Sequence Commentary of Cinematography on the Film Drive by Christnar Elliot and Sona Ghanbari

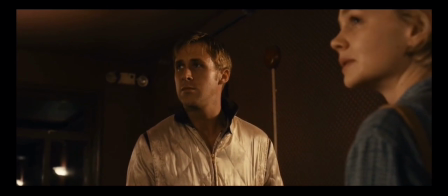[6:53]
First, we hear the elevator open off frame. And then in the next scene, we see the elevator with the assassin in a medium shot. And this shot gives us a medium shot of the driver. Now they both walk in the elevator with the assassin.
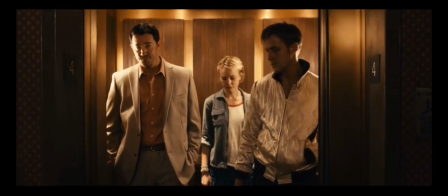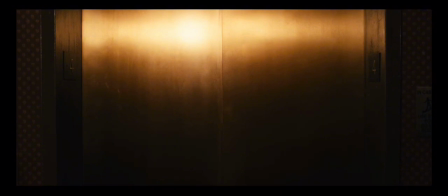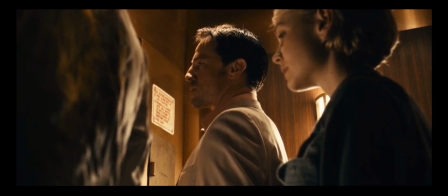[7:22]
In a low angle, we can see that the assassin and the driver are both suspicious of each other.
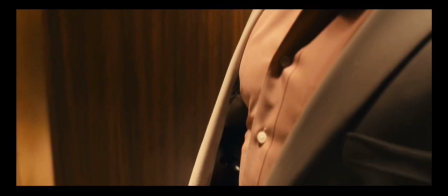[7:30]
In the point of view of the driver, the camera is tilting down to show the concealed weapon of the assassin.
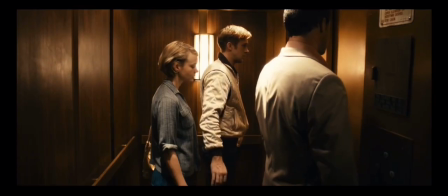[7:42]
As the driver is pushing Irene out of the way in a medium shot,
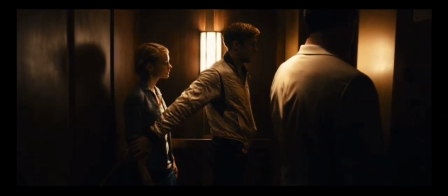[7:46]
we can see that the assassin is taken out of frame in a dolly-in movement.
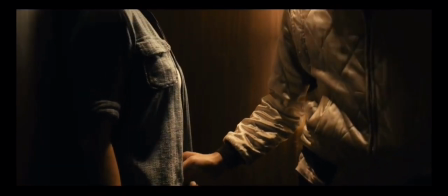[7:54]
Here we can see a close-up of the driver's hand on Irene's waist,
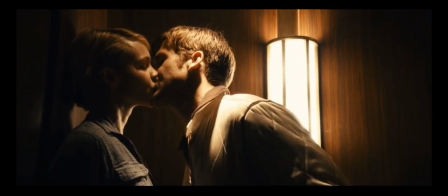[7:59]
up into a medium close-up of the driver kissing Irene, expressing how he feels about her.
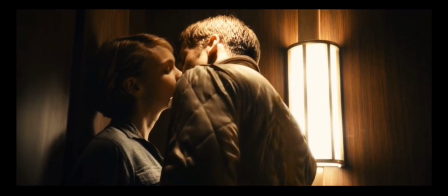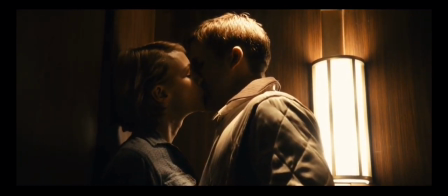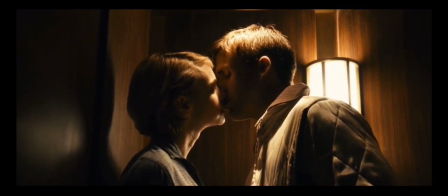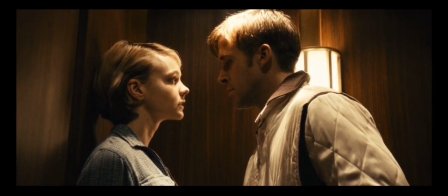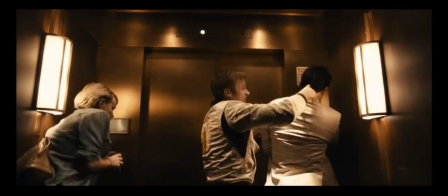[9:02]
Then we cut to a full frame of the entire elevator, reminding us of the presence of the assassin.
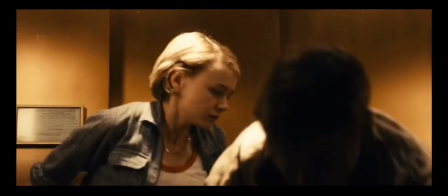[9:08]
Medium shot of Irene as she moves away, shocked, and tilt down as the driver pushes down the assassin.
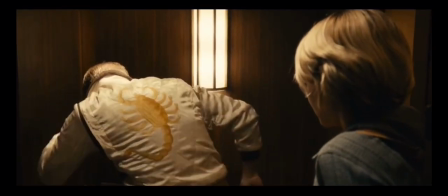[9:13]
Irene moves behind him. High angle as the driver kicks the assassin in the face, and a soft focus on Irene's point of view and reaction to the fight, with medium close-up to her face.
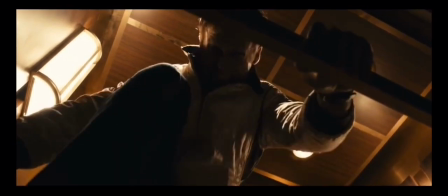[9:21]
Low angle of the driver as he's stomping on the guy's face, making him seem more powerful.
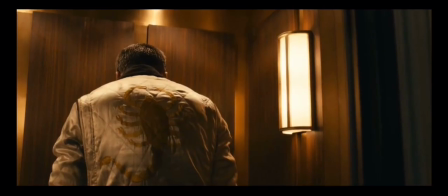[9:30]
We cut back to Irene as she stumbles out of the elevator, finally exposed to the driver's violent world that he lives in.
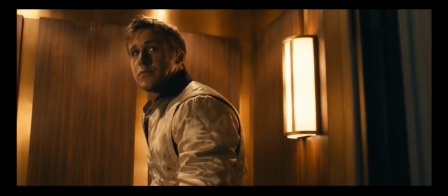[9:35]
Now the driver is bathed in warm light, and Irene is bathed in cold light.
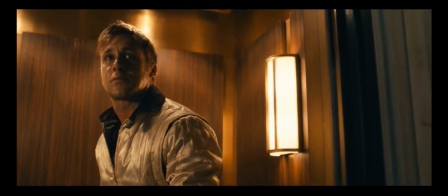[9:39]
In this film, warm colors represent innocent characters, and cold colors represent criminals.
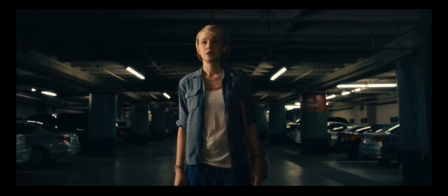[9:46]
Irene is now bathed in cold colors because she has been exposed to the driver's life,
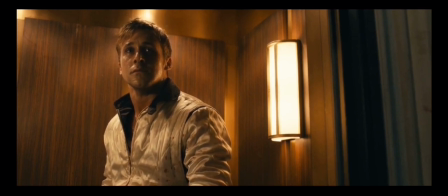[9:50]
and the driver is now bathed in warm colors because he was finally able to protect Irene and express how he feels about her.
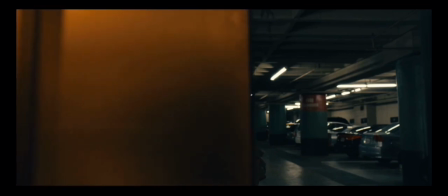[9:57]
After all of this, the elevator door closes, leaving the driver alone in the aftermath.
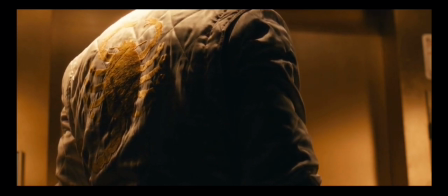[10:02]
We had to get a close-up of the driver's scorpion jacket, which represents his criminal activities because he only wears that jacket during crime.
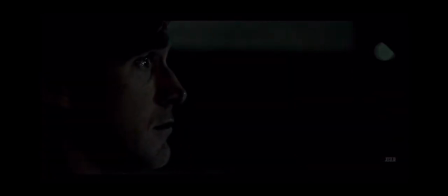[10:09]
In conclusion, Drive is an example of how cinematography, lighting, and a killer soundtrack can elevate a film, adding a lot of style to it.
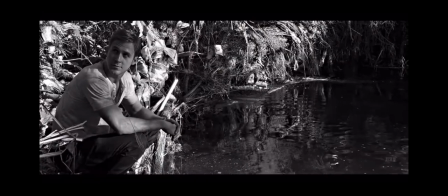[10:17]
Drive is one of my all-time favorite films, and there's one more thing I almost forgot to say. He's literally me.